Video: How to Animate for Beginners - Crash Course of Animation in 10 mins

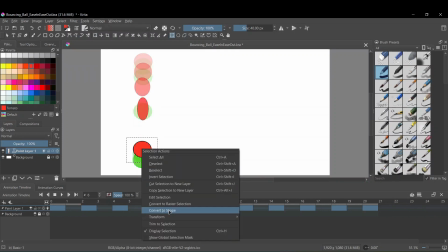So now let's apply this principle to our bouncing ball and see how much difference it will make.
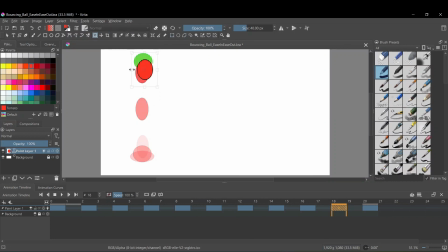Now, the third principle is arc, which says that every object should motion in curves, not straight lines,
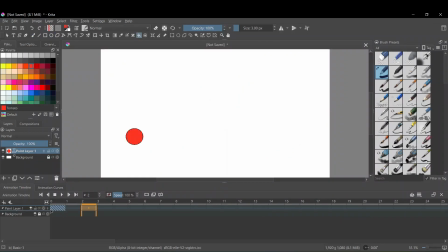because the movement in curves is more natural. So now, let's draw a new ball to try and verify this principle. So now, As we can see, the motion in the curve of this ball clearly looks more natural.
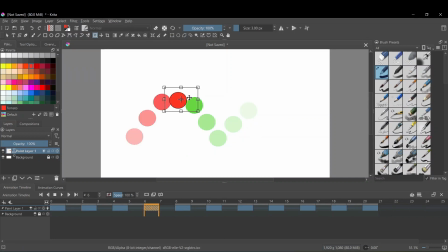So now let's apply the previously learned principles of squash and stretch and easing to this animation and see how this looks.
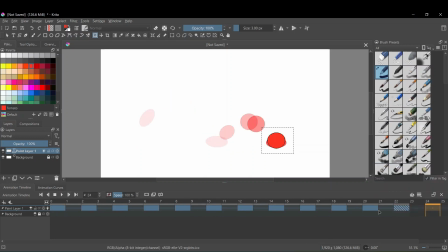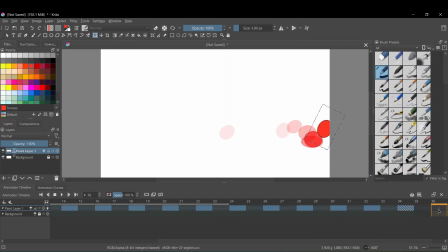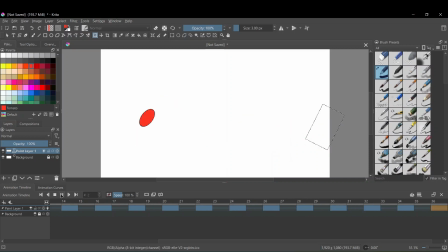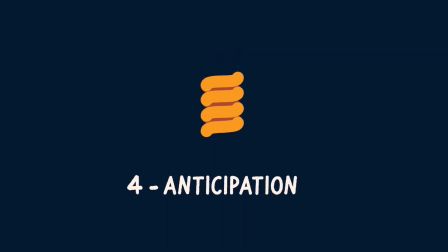The next principle is anticipation, which simply means preparing viewers for an upcoming event ahead of time, so they do not miss that important event.
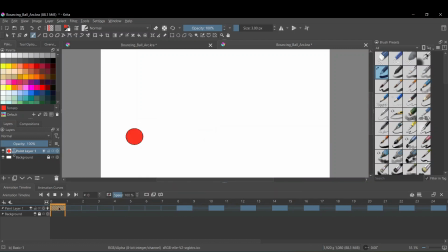We can apply the principle of anticipation on our ball by squashing the ball in the start, create a motion of ball charging energy before the launch. So now let's try it and see how it would look.
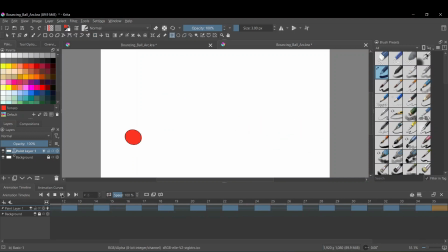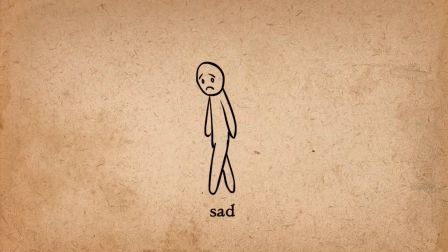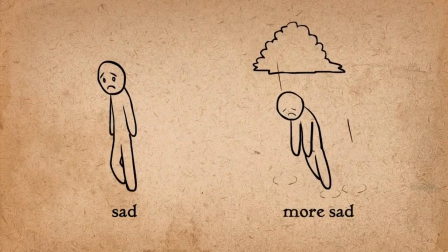Now the next principle is staging, in which we use the environment,
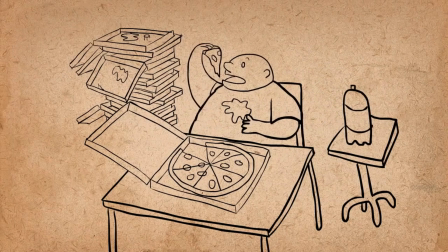background, and camera position, and to control the focus of the viewer.
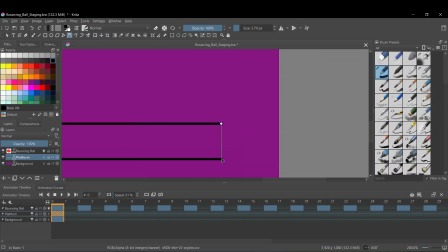Now we will apply this principle to a ball animation by adding a background color and creating a platform below the ball,
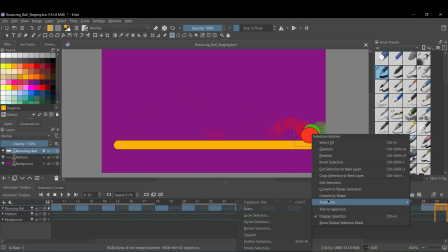and then creating a motion on the platform whenever the ball hits the platform.
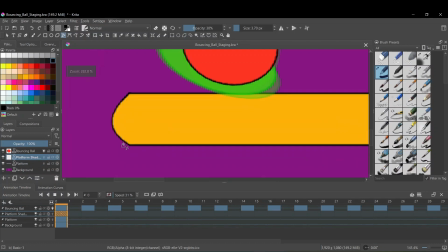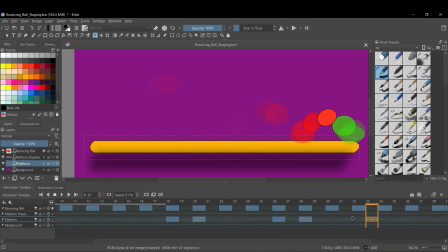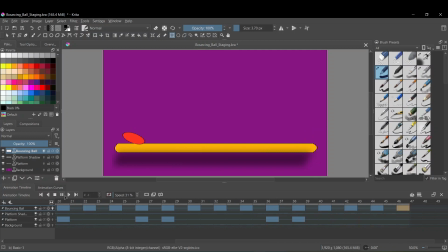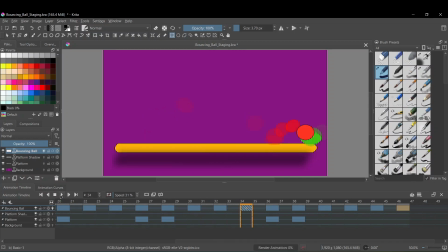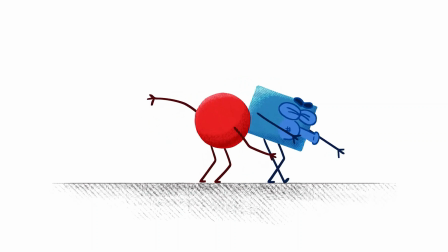Now last but not the least principle is exaggeration, which simply means to overdo everything,
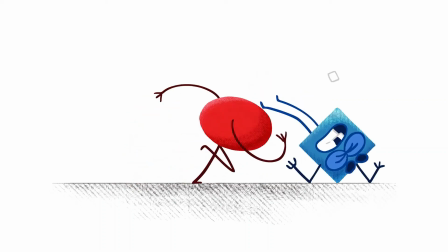which makes animation look much more fun and exciting.
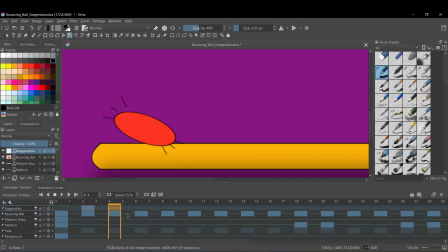So now let's apply this principle to our animation by using
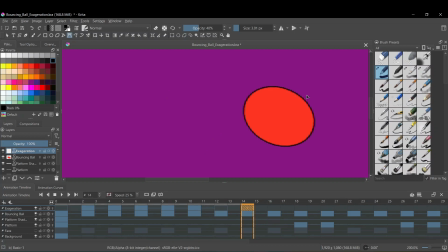the line tool to create the speed effect on the ball whenever it is stretched.